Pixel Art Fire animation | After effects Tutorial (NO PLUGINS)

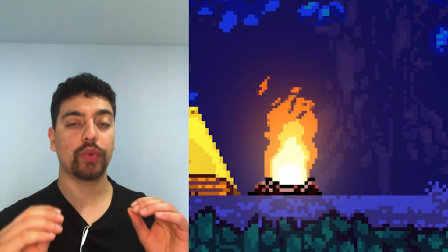[0:00]
In this tutorial, we're going to be doing procedural fire animation in a pixel art style.
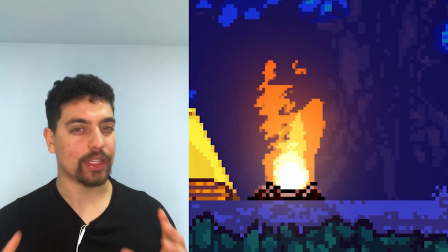[0:04]
We're not going to be using any complicated sort of expressions or sort of third-party plugins.
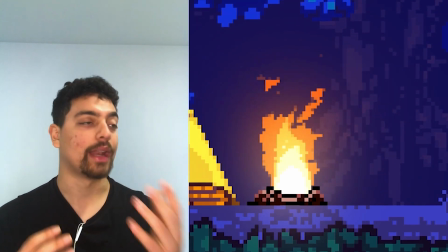[0:09]
It's all going to be done in vanilla After Effects. Now, if this is of interest to you, let's go and see how it's done.
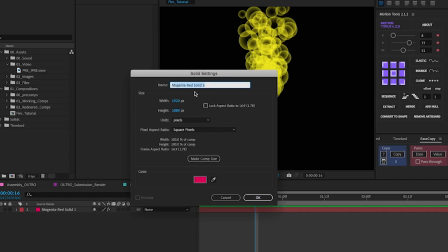[0:18]
So, first thing we want to do is create a new solid. Usually you press Command Y on the panel and you sort of get these settings.
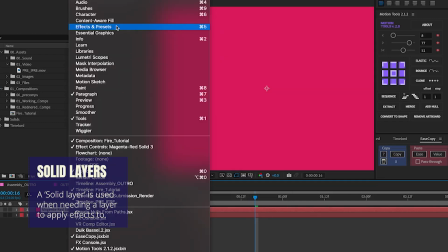[0:25]
Just choose anything that you want as long as it's a solid that you can make. So you need, or even just sort of right clicking and pressing solid.
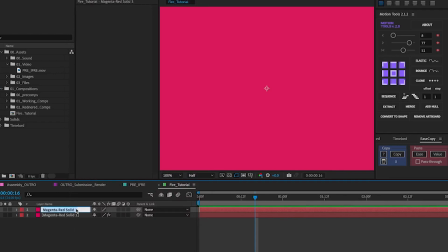[0:31]
Now, select the solid you want. In this case, you're going to put it fire and you're going to want to add CC particle systems.
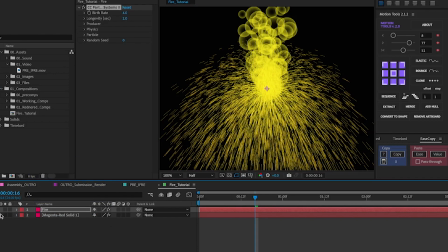[0:38]
You can also add that through the effects. You can also add that through the effects and presets thing.
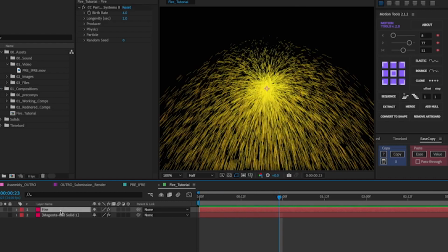[0:44]
Now, once you've sort of done that, we're going to want to change the main things. First, most obvious one we want to do is change this from align to bubble to give it a little bit more of a organic look,
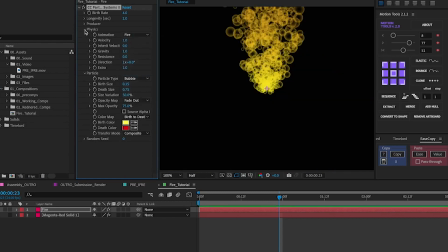[0:54]
and from explosive to fire, funnily enough. The next thing you want to add is editing sort of the depth and the burst size. So this is way too much. So we're going to want this at zero. So we have a more diffused bit at the top and more concentrated at the bottom. Then sort of change the burst size to around 0.6, just to have it a little bit more,
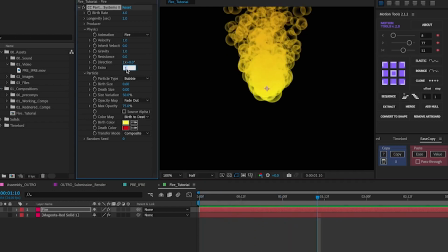[1:14]
you know, chunkier at the start, and bring that closer together by going on extras and changing that setting a little bit closer, or edit that to whatever preference you have. You can also go on the longevity and birth rate, which you're going to want to change from sort of 4 to around
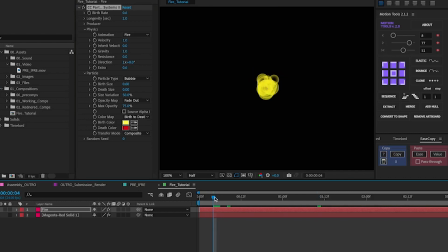[1:29]
0.6, just to give it something a little bit smaller. But obviously, if you want to have something a little bit more wild, you can go higher. But I'm going for 0.6, and in terms of longevity, around 1.5. And this is the general effect you'll get with this.
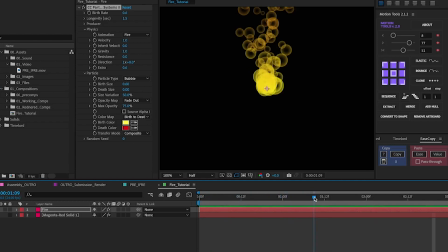[1:45]
Now, with this done, we're going to start stylizing this a little bit more. We're going to want to change the max opacity to around 0.6. Oh, did I go too far? Yes, I went a bit too far. And not 0.6, we want this at 60.
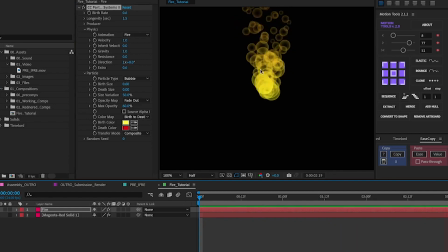[2:01]
And just to sort of give it a little bit more of a translucent feel to it. With the basics done, you're going to want to add another effect. So clicking again on your fire layer, you're going to want to add in the effect CC vector blur. And you're going to want to change the amount to something around 20,
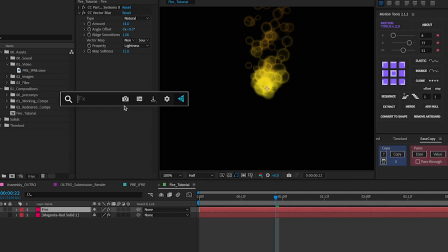[2:20]
just to start off with, and you're also going to want to add the levels effect. All of these, again, can be found on your effects and presets panel. Now, with the levels, you're going to want to go to alpha and sort of crunch.
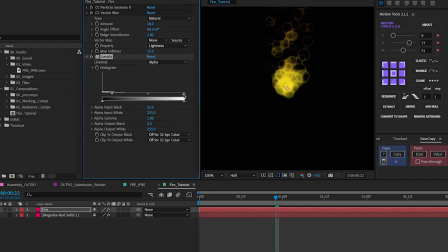[2:33]
Oh, let me increase this panel a little bit. You're going to have to crunch all these here right down to the middle and have them similar. You can also edit them around here. Usually, you can go 135 and 135, and that's usually slap bang in the middle. And now your fire looks a lot more sort of organic and a little bit more rough.
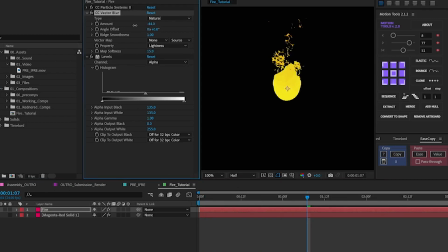[2:51]
If you want to sort of change how rough it looks, you can sort of play around with the amount. So even 5 could look quite good here. And basically with that, that's how you sort of get this sort of more chunkier, more cohesive look for the fire.
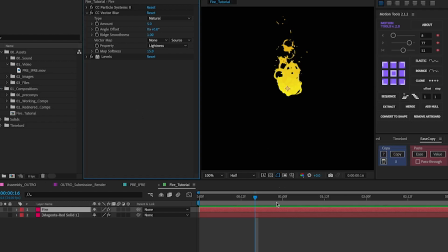[3:09]
So moving on to actually wanting to create the fire a little bit more like a pixel art look. One of the main things you're going to want to change is to change this from direction center, from the natural sort of setting it has, and in sort of maxing this out to around like 180, 170.
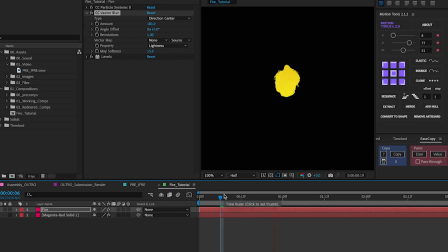[3:26]
That way you sort of condense your fire a little bit more towards the center and rather having it all bubbly and weird like it used to be. The next thing you're going to want to add is a mosaic effect. And basically this is sort of makes it pixelated. One thing you have to note is that you need to put this above the levels. So levels has to go last.
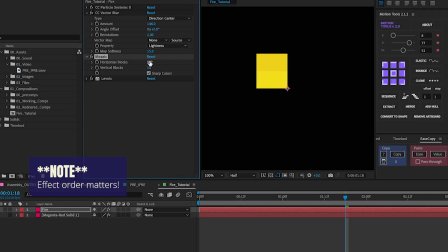[3:46]
Reason for that, as you will see, is that it will sort of crunch down any of the sort of anti-aliasing you get on the edge. So as you can see here, it's all very pixelated, much like we want. But if we put it above here, it can sometimes have these little sort of artifacts here, as you can see.